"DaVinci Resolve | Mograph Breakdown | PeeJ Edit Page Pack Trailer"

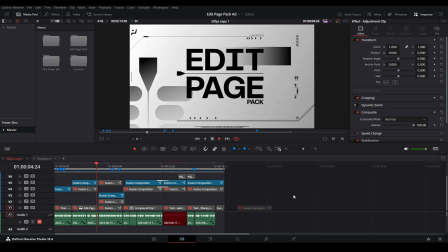Alright, I just wanted to go over how I made this trailer for my edit page pack, and yeah, there's a lot of planning that went into it, and a lot of time that I sunk into it,
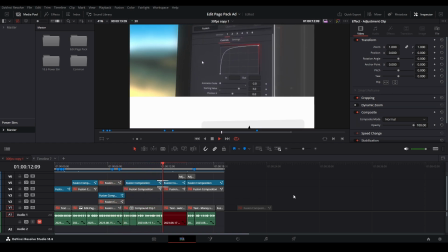installing and procrastinating, stuff like that. So yeah, I just wanted to go over my process, and hopefully it'll help you guys.
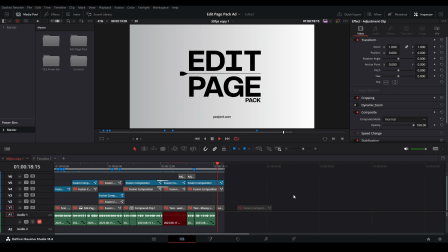I know I saw a lot of people asking for it, and when I was looking back at the comments of that video, I was like, okay, so might as well have an updated one.
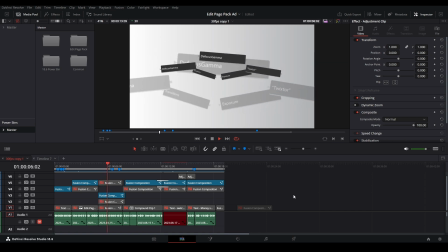You guys want to see what I did. This one's not as crazy as the other one, but yeah, maybe I'll also go over the original PeeJ pack as well.
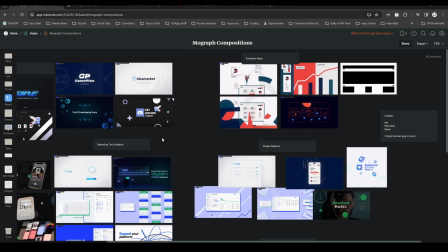Let me know if you want that. All right, I guess we start out with the inspirations.
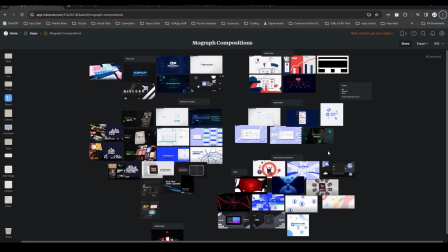So here I have this big Millinote comp with a bunch of just images that I think work well for Mograph explainers or advertisements, stuff like that.
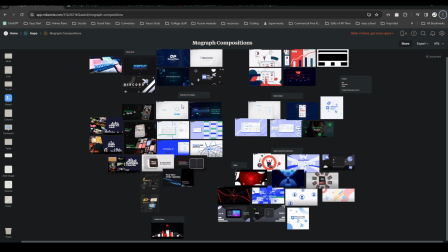And a lot of it's from Ravi and Brendan. There's also another guy I forgot to remember, and also like some other ads I've done in the past.
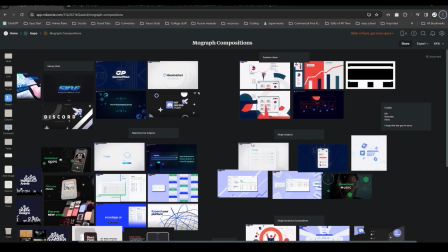And so I have kind of split it up in certain categories to kind of give me inspiration. So like, let's start with like the top over here.
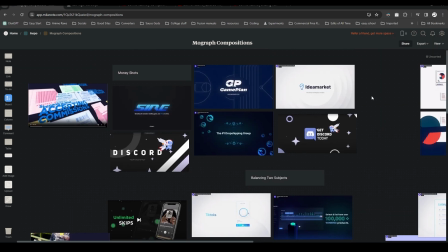It's what I call the money shots. So basically this is the final image of either the company that you're advertising or the product or whatever it is. It's kind of always set in this type of tone. And so I was like, okay, that's like the way that we're gonna end it off. So when I saw this, I wanted like a nice visual to go along with the whole branding of the product.
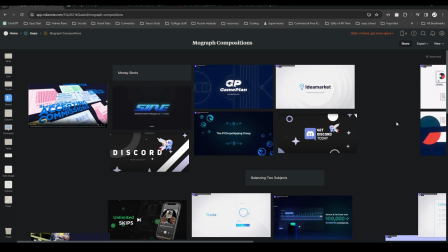And so this is where I would take inspiration from that. Here I have some explainer ideas.
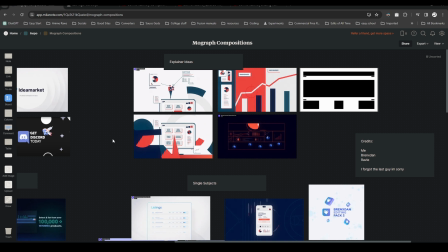Like from Ravi, there was like a really nice explainer on like how to use this certain app or like what this application does to make it successful and like all the tools that it uses. And so having to have some sort of explainer, physical explainer like that, or like just a UI panel or something like this would be nice to add as well.
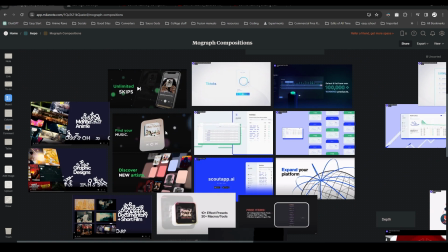And then we have over here, which is like balancing two subjects. So usually there's like a title or something that describes what the image is next to it. And so this is some ideas about that. Over here, we have single subjects.
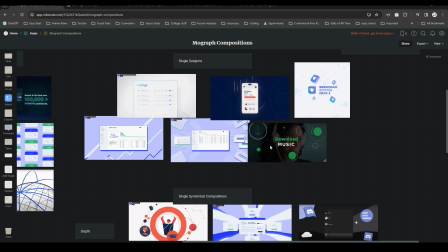So just the main subject, we kind of have just like a main panel or visual while there's like other background details and stuff like that.
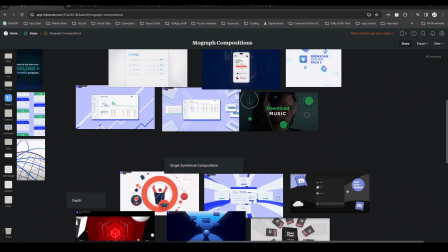Now we have over here, we have single symmetrical compositions, which is similar to this one, but a lot of them are like radial compositions or like these nice depth into them.
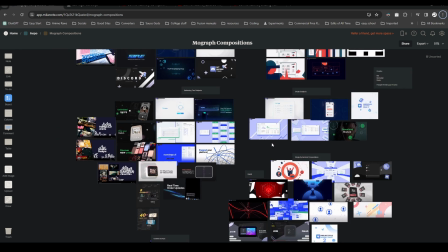So I kind of put them over here. And then that's the last of it. And so these are just some of my inspirations I take when trying to make some of the compositions for my scenes.
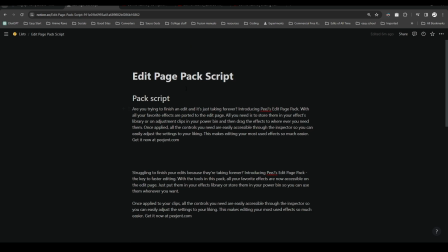I think I need to go over to the edit page pack script. So I wrote out the script for like thinking, okay, what's the pain point of the problem people are trying to solve? And so just the edits are taking forever, trying to go between pages and pages. I'm just thinking about those pain points that people would think about when if they would want this product or not.
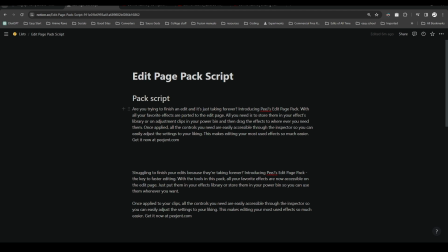So I put the script here, I read it over, I'm like, it's okay, it has the things I wanted to add, but it's a little long or it doesn't really flow very right. So going through ChatGPT and back and seeing if there's better ways to name it all, I ended up with this, which is a nice short script.
Struggling to finish your edits because they're taking forever? Introducing PeeJ's edit page pack, the key to faster editing.
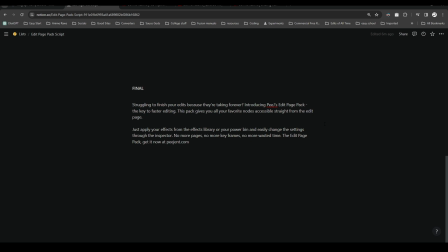This pack gives you all your favorite nodes accessible straight from the edit page. Just apply your effects from the effects library or your power bin and easily change the settings through the inspector. No more pages, no more keyframes, no more wasted time. Edit page pack. Get it now at PeeJent.com.
So yeah, that was it. I wish I said that ad way smoother in the ad, but oh my god, I was probably so nervous trying to get this thing doing, but pressure's off.
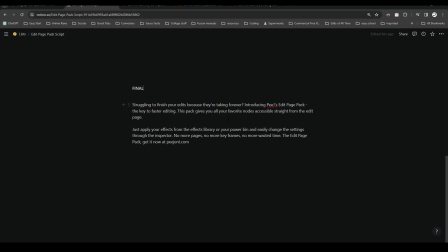I don't need to do it no more. I just say it really easily. All right, so yeah, that is the script for it.
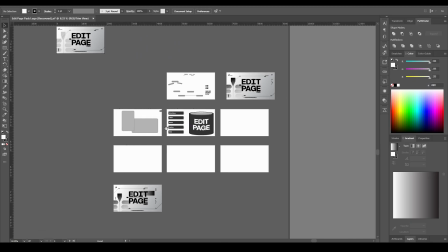And then I took this script and I put it into Illustrator, where I have put it a bunch above these panels so I can try and make some visuals for it.
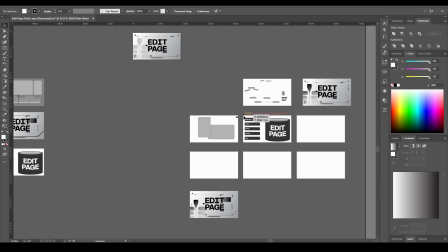I only got like a couple of them, which I'm going to show you right over here. But yeah, some of it, like some of the ideas I had scrapped or some of the ideas I just made inside of DaVinci itself.
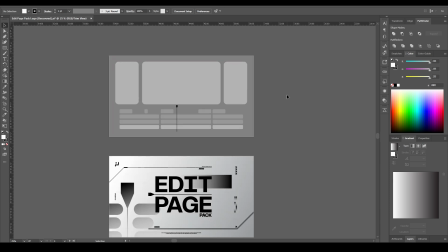So yeah, so I first one had the edit page because I wanted to show the actual pain point, and then had the idea of like having them shake. So you're going to see that later how I did that. But yeah, having this nice little replication of the edit page inside of Resolve, that's kind of what I wanted to do with this.
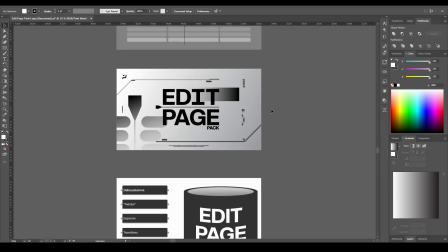And then I had my money shot as well. So the nice branding, the edit page pack, and then visuals that kind of remind you of fast motion.
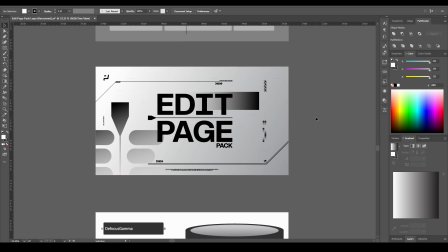So like a bunch of arrows and kind of like this gradient that looks like it's a trail, as well as I added the edit page logo, if you see at the bottom of here,
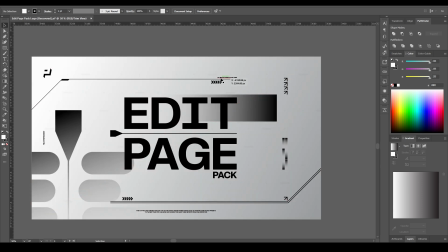the edit page logo in my own way as a nice visual at the bottom left. And yeah, then I also have some taglines and some other text, just add some more texture into that as well.
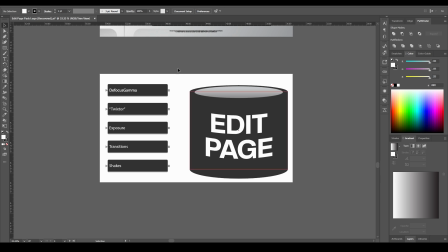Over here, this is supposed to be all your favorite nodes straight to the edit page. I wanted to take all these nodes and like put it into this bucket, but I'm like, bucket kind of doesn't really make sense. And it's like an edit page, so I might as well just make it a book. And so that's what I did inside of DaVinci instead of Illustrator.
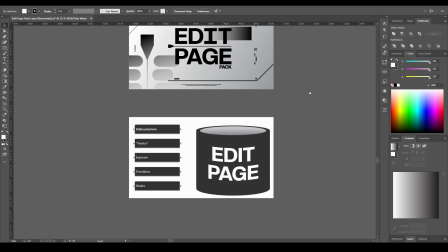But yeah, those are like some of my details that I wanted to illustrate out.